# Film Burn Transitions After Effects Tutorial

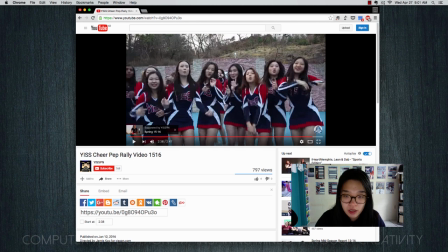0s
Hey guys, so today I'm going to be teaching you how to do a film burn transition in Adobe Premiere. What a film burn transition is, it's a series of colors that helps transition from one scene to the next.
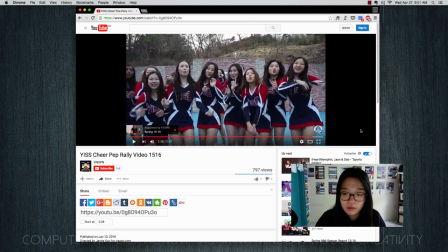11s
It's a relatively simple and easy transition to learn. However, if not used correctly, it can look a little bit off and a little bit unprofessional. To show you an example of a film burn transition, I'll be showing you a clip from the Yes Cheerleading Pep Rally video from the 2015-2016 school year.
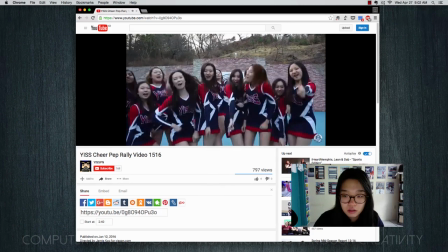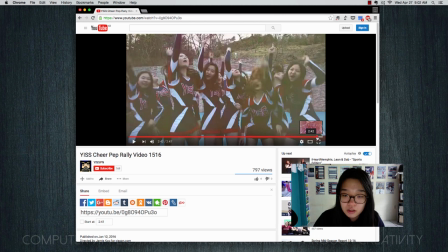39s
As you can see here, we move seamlessly from the clip of the girls to some text through a series of colors that help us to move from one scene to the next. This technique is very simple to learn, and I'll be showing you how to do that on Adobe Premiere.
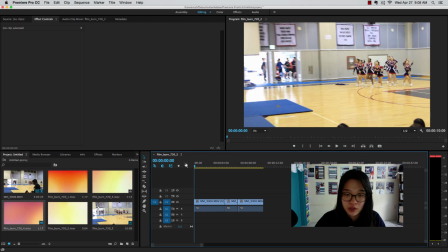59s
So in order to do the film burn transition, we first must load our footage into Adobe Premiere. Once you've done that, you'll be able to edit and create a cut
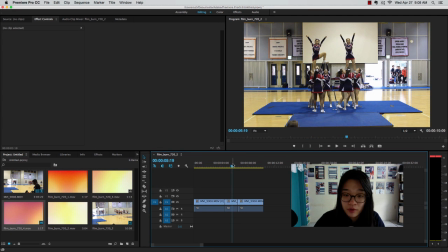70s
so that you'll be able to add the film burn transition in between where your scenes change.
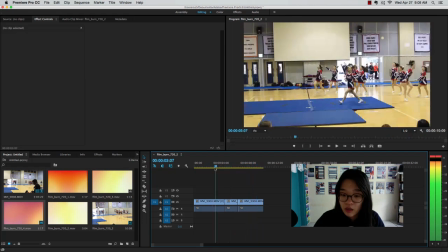76s
As you can see here, I have some footage from the cheerleading pep rally routine, and what I'll be doing is,
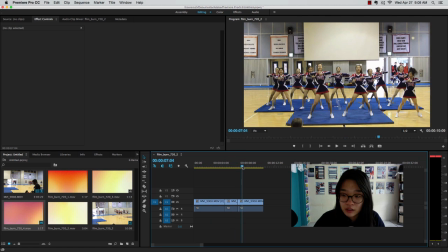82s
because I have 3 separate clips, as you can see, I'll be adding the film burn transition in between these clips.
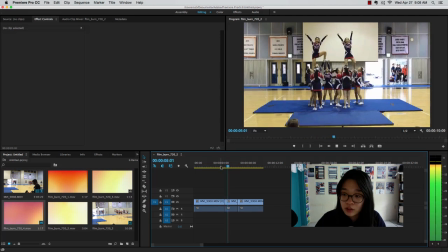90s
Without these film burn transitions, when I watch the edit that I've made, it seems rather choppy, but having the film burn transition will allow for more fluid and more smooth type of video.
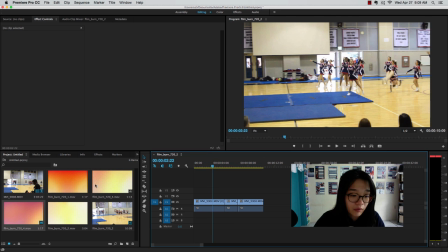105s
So the film burn transition is rather simple. First, you must download the film burn transitions themselves. You can find these online, or creating them is a bit tricky, but you can easily find these online and download them and just use them.
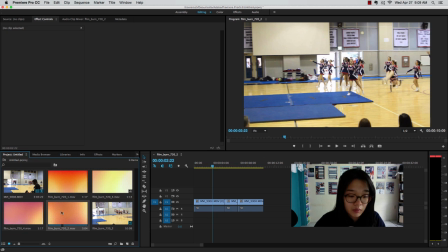124s
So I have 4 here loaded, and I'll be using film burn number 4.
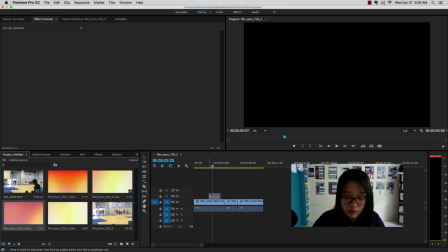130s
So what I would do is I would get the film burn itself and put the clip right between where the scene changes.
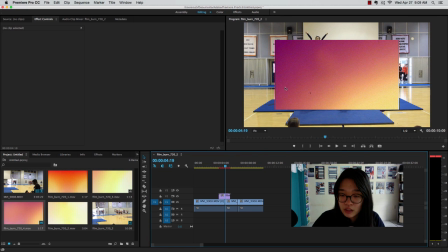138s
As you can see, the film burn, the file itself is 720p, while the footage is 1080p. However, because it's just color, you're able to resize the film burn file itself.
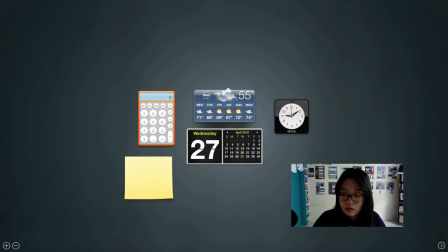153s
So I'm going to make this bigger so it covers the screen. So once I've done that, now I'll be
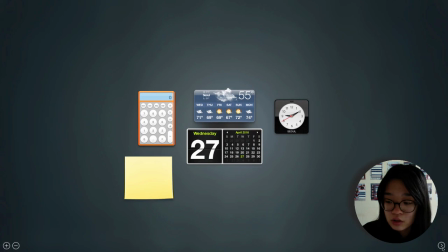164s
using opacity in order to control the strength of the color that appears on the screen.
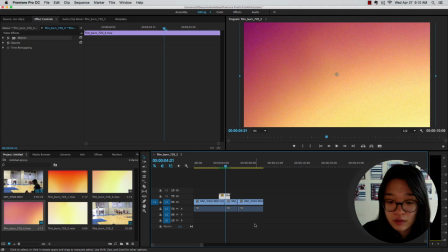172s
So how we could do that is
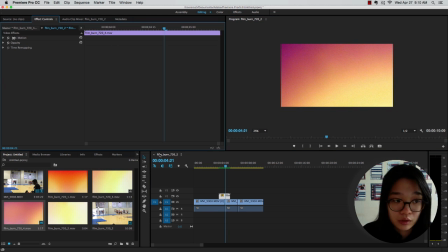178s
you go to Effect Controls and you select the clip itself, and then you would go under opacity, and then what we have to do is we have to have this color start out at 0,
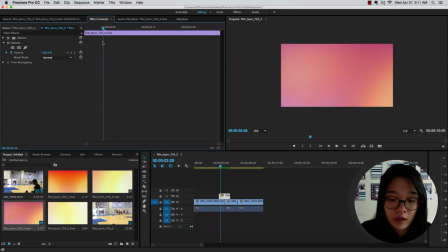191s
go to 100, and go to 0 again. In order for us to do that, at the very beginning of the color burn clip, we would set our opacity keyframe to 0%.
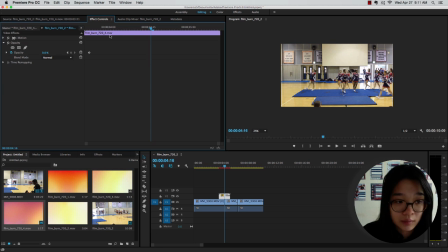205s
In the middle of the film burn transition clip, we would set our keyframe to 100%. And at the very end, once again, we'll set it back to 0%. So the final product looks like this.
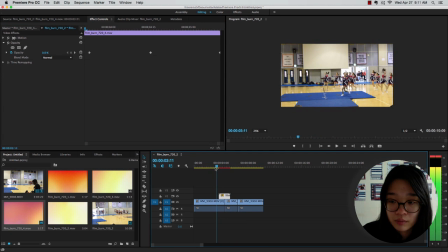222s
As you can see, we have a transition from this clip to this clip through the film burn,
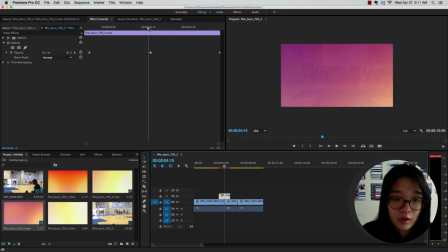228s
and the point where the opacity is at its highest is when the clips actually change.
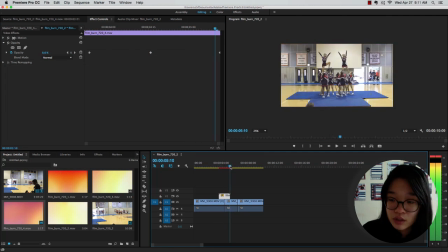236s
So this allows for us to have a very smooth transition with the use of this color burn. You can kind of toy around with where you want the keyframes to occur.